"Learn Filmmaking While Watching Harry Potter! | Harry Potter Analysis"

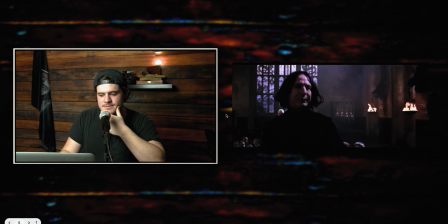[16:31] Potter, I'll get rid of it for you. Allow me, Professor Snape. Volate as...
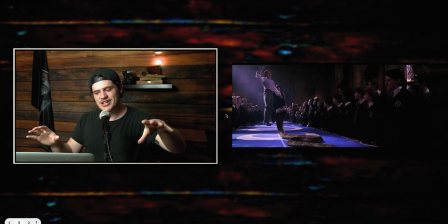[16:38]
Notice this is another like wider but kind of authority shot because it's going to be a humorous moment where he's not able to do anything about it. But according to the snake, at this moment, he has authority.
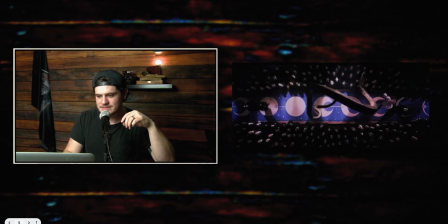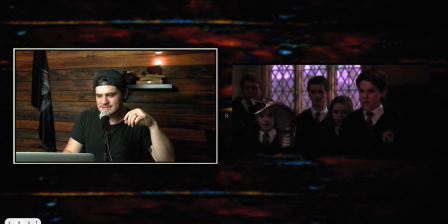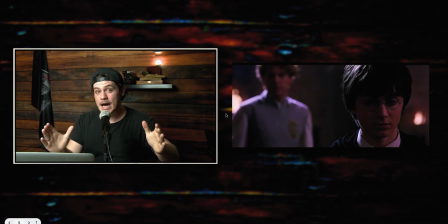[17:01]
Also, in between kind of where the snake is created and now, they've been flip-flopping on the 180-degree rule. If you know what that is, it's an interesting choice. I would say it's a tad bit confusing.
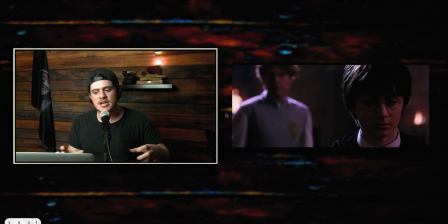[17:15]
You kind of lose the sense of where people are in the room if you're not paying close attention, especially with all those kids. So I'm not sure why they chose to do that, but at least from here on out, they switch sides. So Harry was looking this direction on camera towards Malfoy.
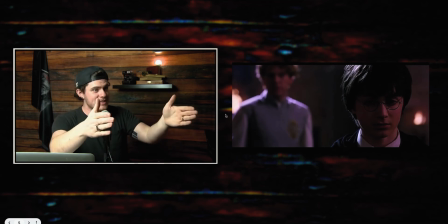[17:32]
Malfoy was looking this direction. Now Harry's looking this direction and the snake is looking this direction.
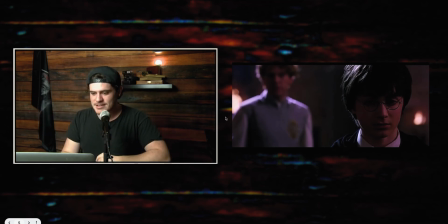[17:38]
Pay attention to this.
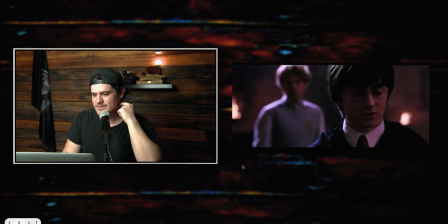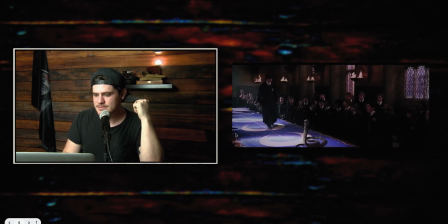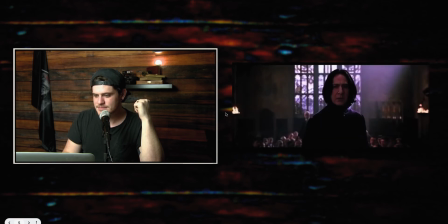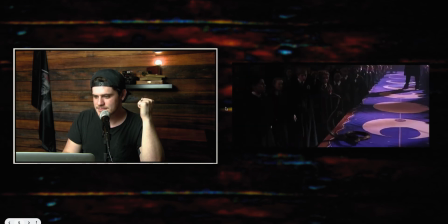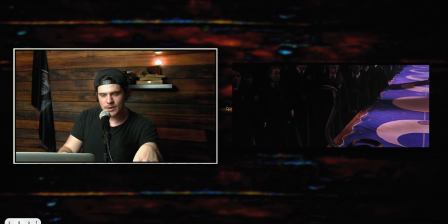[17:59]
Again, between Harry and the snake, we have the authority and low angle shots once again because Harry is showing dominance over the snake.
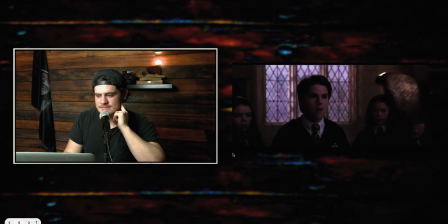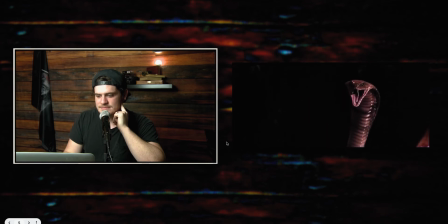Impera, Ivanaska.
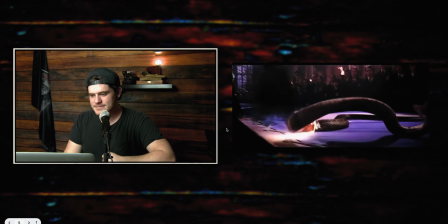All right. I have one more clip for you before I go, but I just want to point out this was probably a very difficult scene to film. And you might say, oh, there's a lot of people there. Yeah, that's a factor. Oh, there's a lot of action. Yes, that's definitely a factor. I would actually say the lighting in this was very complex and very difficult because they have a lot of stuff to light. If this was a studio and that wasn't actually real light coming through, which I am 99% sure that was all artificial light, you have to literally build a set and then pump in huge, probably RE lights into those windows so that you can illuminate everything you need. It's a very complex system, and then all of these close-ups and wide shots, they had to take time to make sure the light was correct. Also notice when I talked about the 180-degree rule and switching sides of field of direction as they're looking, if you look, the whole time we had Harry had window harsh light on the side that was opposite to the shadow side when he was confronting Malfoy. And then when he switched, all of a sudden that same side was the shadow side now, and he had candlelight lighting the other side of his face. So if you pay attention to these little details, you'll see in production, they had to make these choices constantly, which is actually inconsistent with the lighting from the just a few seconds ago in the scene. But they make these choices and they make it subtle to make it look cinematic, so it's pleasing to look at, but also so that it's kind of a masterpiece. Every shot looks well crafted. Every shot could be hung up on the wall. So let's go ahead and go to the last scene I want to show you, and this is a deleted scene that I found on YouTube. So let's take a look at this.
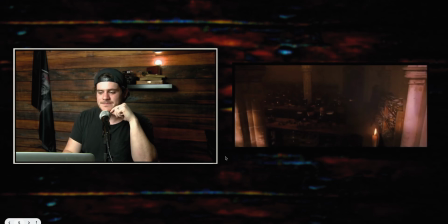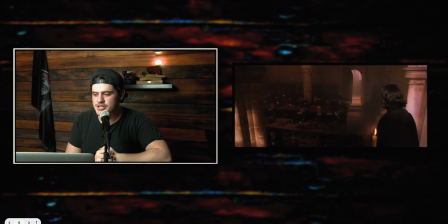[20:24]
So we have an extreme wide shot.
As such, I don't expect many of you to.
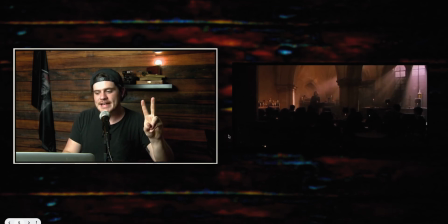[20:32]
We had 2 extreme wide shots in a row, and that's just to establish the room as a whole.